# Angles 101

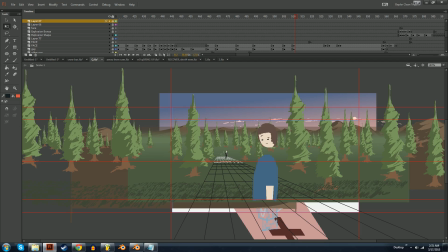To make a grid, just draw it, you know, and then hold Control and Shift on the corners, and you can make those top corners like skew like this.
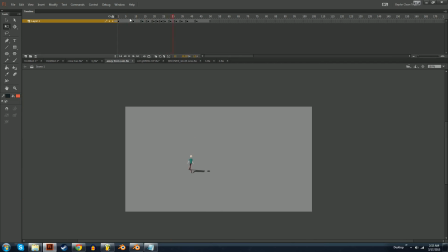This is one very, very simple, where he just walks away from the camera. He just walks away. And this is what would really be a wide angle lens shot, because he's walking at a normal speed, but he gets little so fast in just one step.
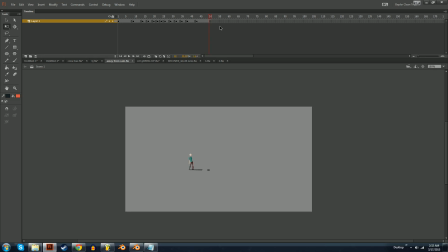So, like, this camera is really exaggerating the perspective. You know? And I don't have the camera moving because there's no background reference points.
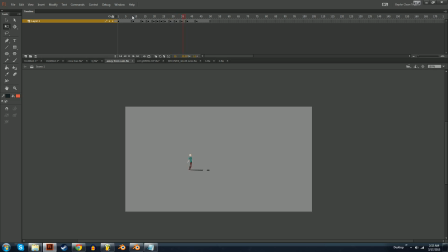Good move, Andrew. Good move. This is where Andrew did good. Here's a top-down shot. Slow-mo. No. Right here. See that? You can just throw the camera anywhere you want.
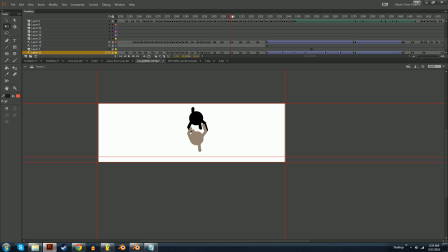No, wait, I take it back. You can't do that. I mean, you can, nobody's gonna stop you, but you won't get good looking shots. I threw the camera on top right here for who knows why.
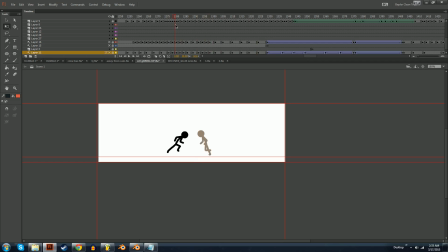I thought it looked cool. And it's fine because he's winning. He is on top. Mic drop. I'm out. This is it. Done. FlashBepler. Thanks for watching. Rest in peace, Torials.
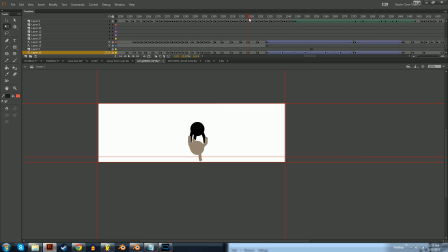Rest in peace. No. He is on top. And he's losing, so he's on bottom. So, because he's the one getting pushed back. And he's like, I can't take it much longer. So then, oh look, here's another. Look at this. The head is huge.
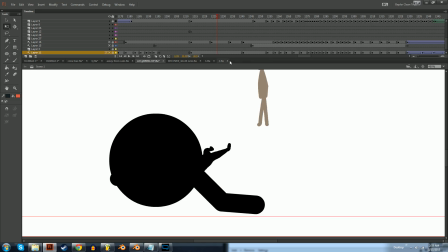No, this is foreshortening. Don't look at this.
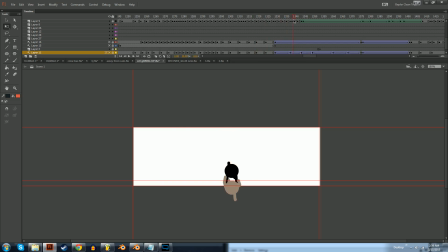But you can just put like a cool up above camera angle if you want to, you know, convey who's the best, or you just want it to look cool. Next we have the recover shot 4. We're getting into the complex.
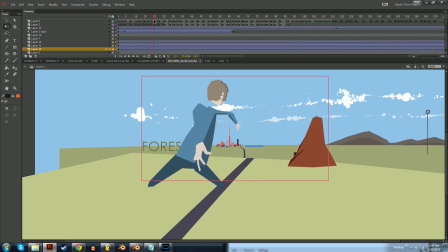So like, this is a moving camera.
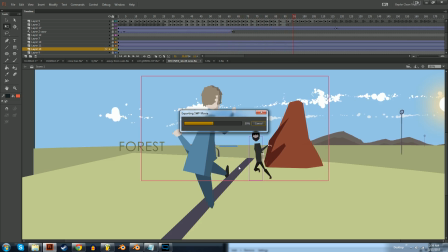You can't actually watch it because the way that it exported, but here we go. Well, dang it. Screw all. Ready? The camera does like a whole 180.
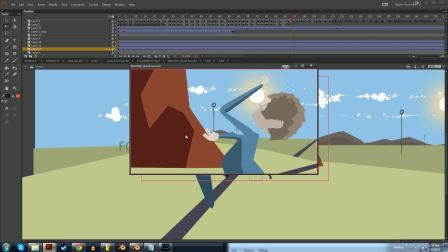Now, this rock is my point of solidity in this shot.
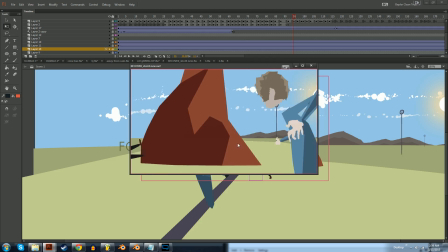Then notice the camera directly correlating to the rotation of the rock. The background is just kind of sliding around, but the rock is 3D rotated.
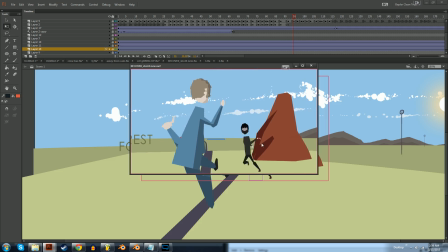So you can really, you know, your brain can put together what the heck is happening. Even if the rock wasn't there, it would be just like two backgrounds sliding around on top of one another.
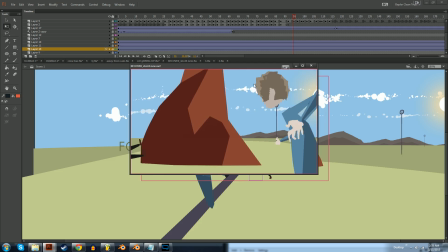But since there is this rock here, you know, you tell that the camera's flipping
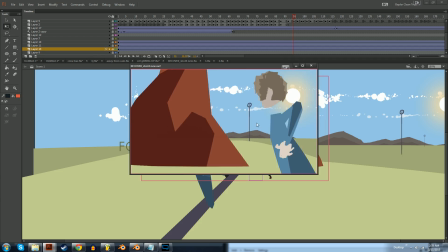and it's moving forward a little bit with this guy that's running like a gazelle, and then you get the whole picture
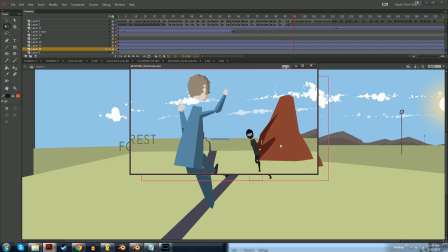because of a reference point. I crossed the 180 a little bit here, not too much though, only by a slight bit, but I showed it all with a moving camera.
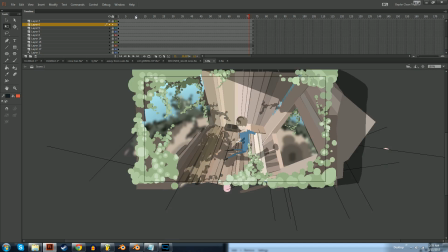What have we got here? I just, you know, slam that camera way up high in a corner like a security camera angle. Why not? Why the heck not? It could be fun, you know?
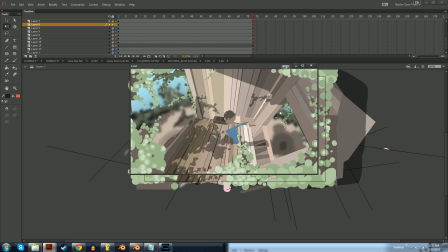Just put your camera wherever the heck looks interesting and roll with it.
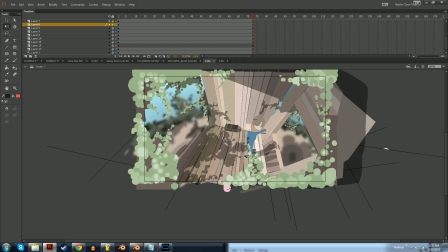this is a picture drawn in 3-point perspective.
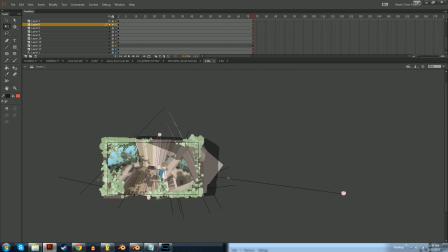You can actually still see my guidelines from when I drew them, all the things.